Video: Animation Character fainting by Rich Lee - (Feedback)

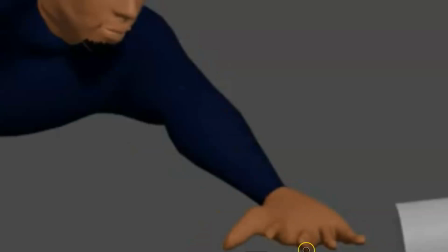495s
this doesn't feel like a very appealing hand. It doesn't feel like a hand at all, to be honest. So try to find a pose where we can actually feel like this is a hand.
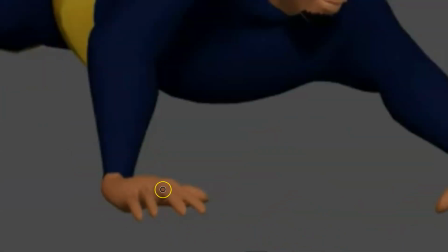506s
And same for this. Try to maybe group the fingers in a way that we see maybe two together, one on the side, and one like this, and like this, so it feels a bit more appealing of a hand. So grouping fingers is always a nice trick.
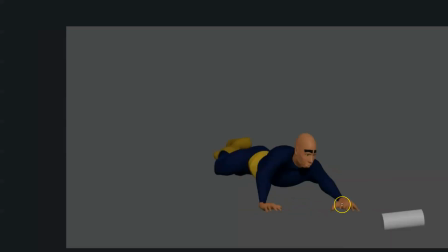I love the expressions. And then as he settles, I really like how you animated the breath, the settle, everything. It's really nice done. The exhaustion of, oh no, my coffee, like we can feel his emotions, really nice.
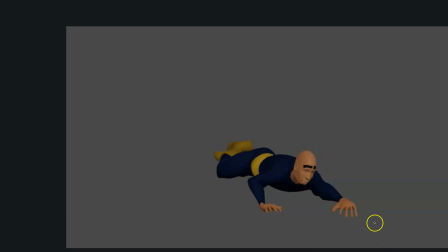549s
But there's just one small thing. See here when he lets the air out, see how this part of the body, the yellow part, is not moving at all this part, it feels disconnected.
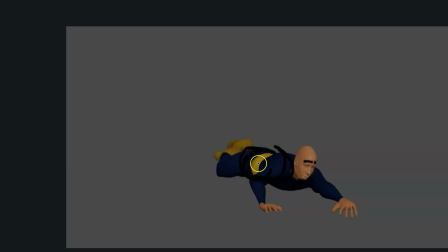567s
Because if the legs are moving and the upper torso is moving, but this is exactly on the same point, it feels odd. So check your reference maybe, or maybe start to move the hips down from this frame,
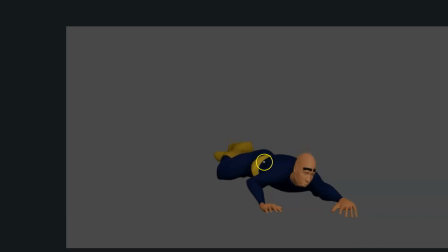584s
so that it's not disconnected this, and then see how the hips move down this part. So maybe make the hips move earlier. Sorry. make the hips move down earlier, so it doesn't feel that disconnected.
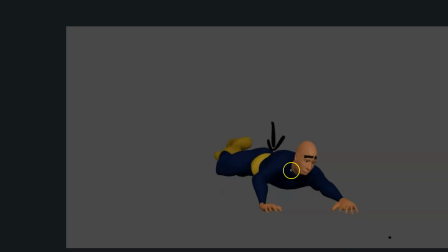606s
See, you can start with the torso, but from this frame start to move the hips, so it feels like a wave. The torso, the hips, and the legs. So first start with the torso, then the hips start to move down, and then the legs finish the circle.
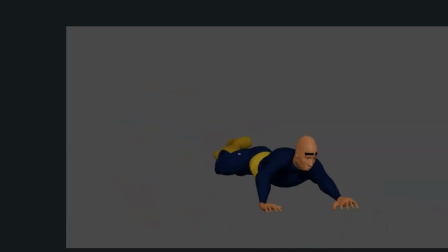625s
But other than that, it's really well done. Just the polishing parts. See how this arm stays like locked in this place, and then pops up and pops down over 3 frames.
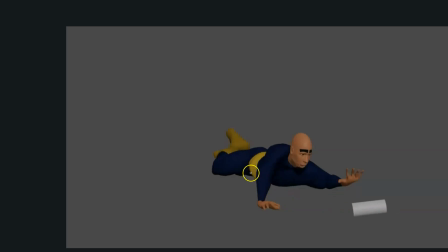641s
So yeah, removing all this part so that the movement is fluid, it matches the fall with the settle.
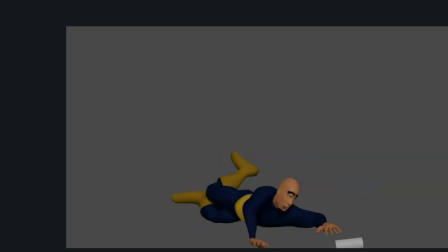649s
All this part I would remove I would remove it, as I said. But yeah, other than that, really great job. Your animations are getting better and better. So can't wait to see what's your next animation. So congrats on that, and until the next one.